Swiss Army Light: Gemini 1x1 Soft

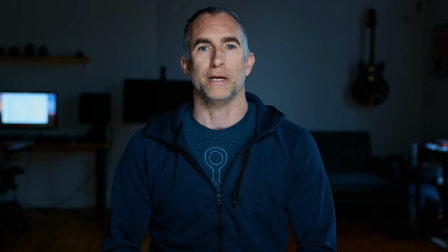(4:10)
So this is an example of the Gemini 1x1 used for beauty lighting. I have two lights, one above and one below, both in the DOP choice softbox. And the fact that I have almost equal lighting ratios above and below means that there are very little blemishes show my face.
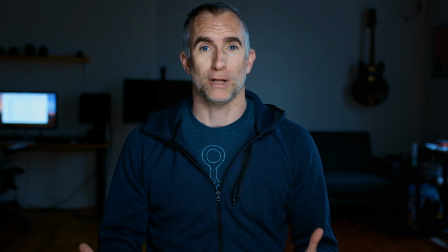(4:29)
It is a smooth, beautiful, very flattering way to light people.
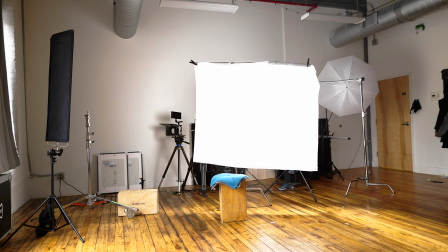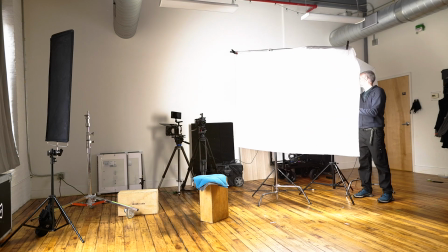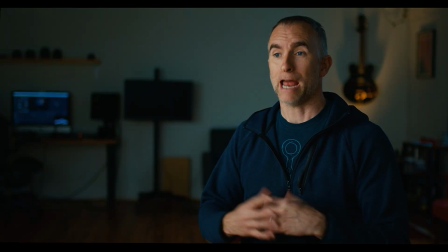(4:45)
So now we have a much more cinematic narrative type lighting setup with these same two lights.
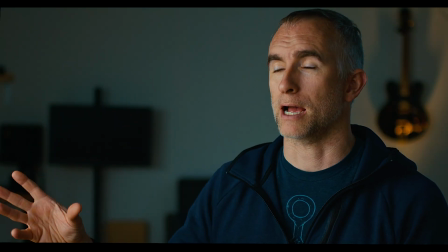(4:53)
This time I have them side by side behind a large 4x6
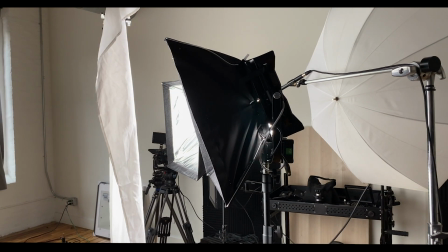(4:59)
foot piece of half-grid diffusion that's set up as a T-bar on a C-stand.
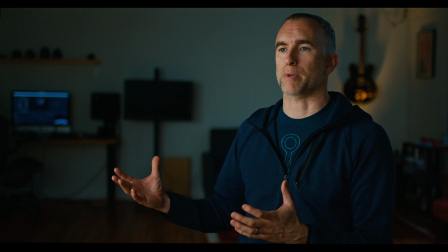(5:06)
So it's not a hard frame, it's just something that's hanging down from the horizontal beam of a C-stand.
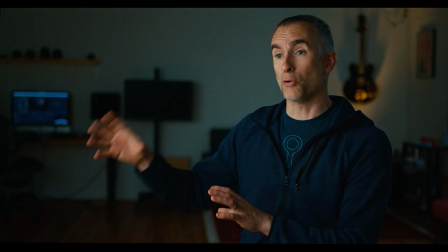(5:14)
It is causing both lights, which are on about 75% power,
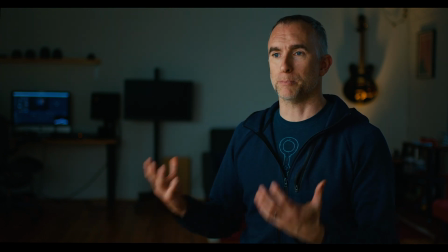(5:19)
to become a single light through the diffusion and a nice big soft source that you often see in cinema lighting. It puts a lovely Rembrandt V style light on this side of my face. It wraps around on the far side of my face,
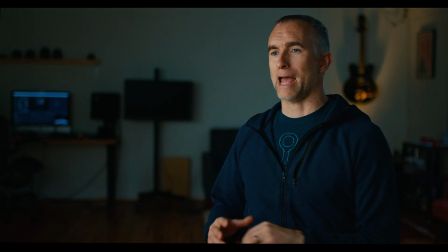(5:37)
and I'm using the light coming in the window behind me as a scratch, as a little bit of differentiation on the back of my head. The reason that the room looks so different is I've now added 2 stops of ND to the camera,
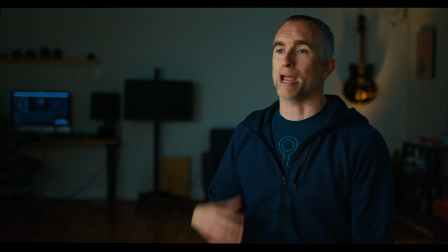(5:52)
and I've dropped down to f1.4 to give a shallower depth of field. I've also added a little pop light on the guitar back there to make it a little more atmospheric. This is my go-to lighting setup for
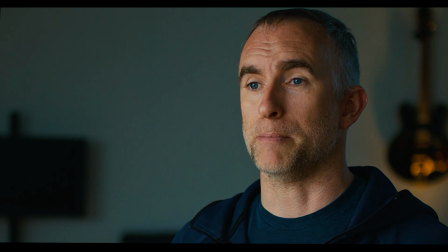(6:07)
narrative cinematic images because it is a big soft source that makes faces look great. It is easy to set up and it is easy to move around. Because the source is so big,
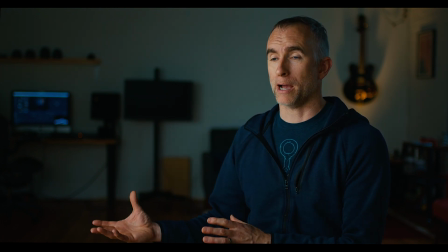(6:19)
the difference in exposure from one part of the room to another is going to be comparatively slight.
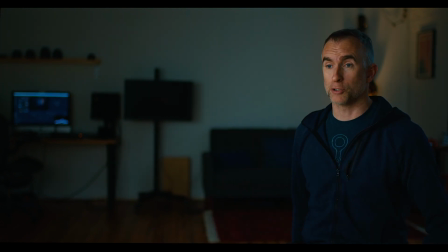(6:27)
I'm still going to have pretty good exposure, the same as if I move closer to the light.
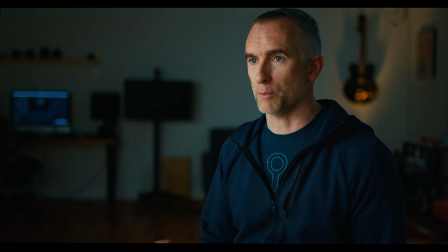(6:31)
This is really useful if you have your subjects walking around within a space or moving around within the scene.
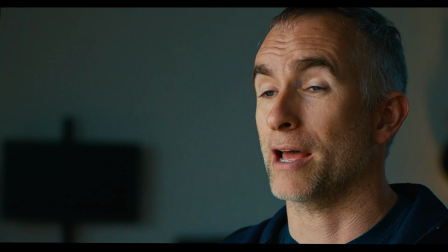(6:38)
It means that you're going to have even lighting and not have to ride the iris of your lens as you're moving through the scene.
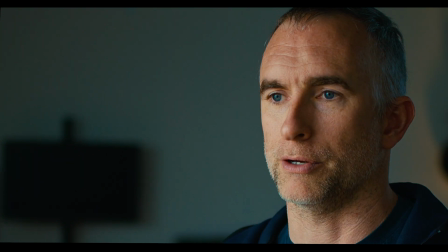(6:44)
You're going to have good exposure no matter where in the room your subject is. I personally really like these ratios.
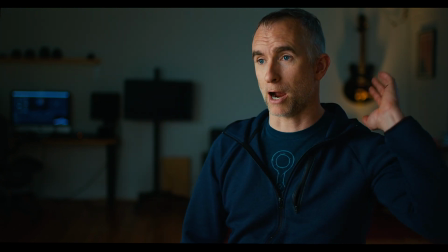(6:50)
I could certainly add more of a scratch behind me or a hair light to make me stand out from the background more. But because I have that white wall and the small little pop light, you have no problem separating subject from background.
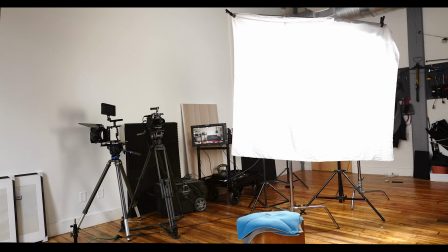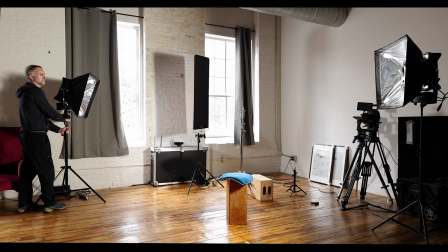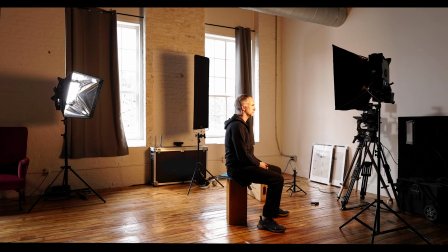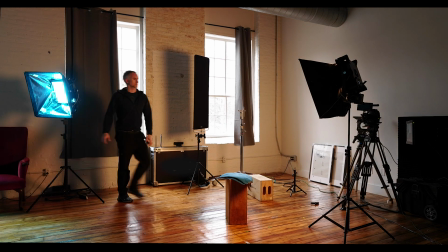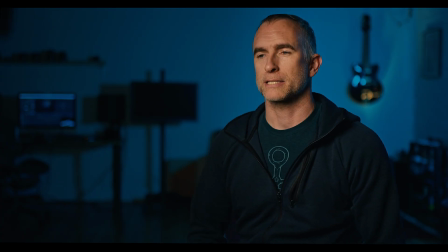(7:27)
Here we have the same look again, this time with the orange and teal look. This is typical of a current Hollywood blockbuster where they create a very dramatic color separation in order to further separate subject from background.
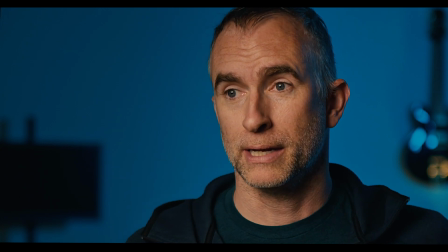(7:43)
So I have the one by one with a gel on it, a digital gel,
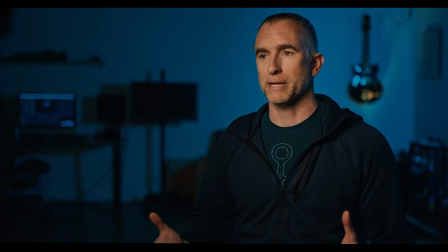(7:49)
meaning you set the light to the gel and it uses its RGB function of the LEDs to throw a lovely teal
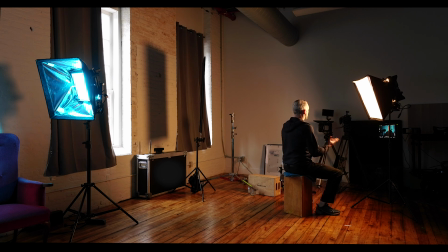(7:59)
cast across the whole background. And then I have the DOP Choice softbox back on my key light here, which is just
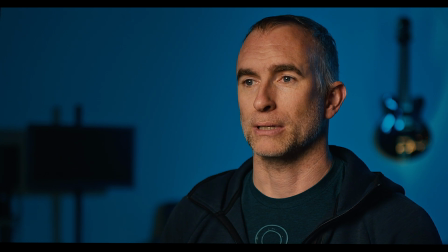(8:07)
punching through the diffusion, giving me another nice soft light, though a little less directional than before, meaning it's lighting both cheeks now.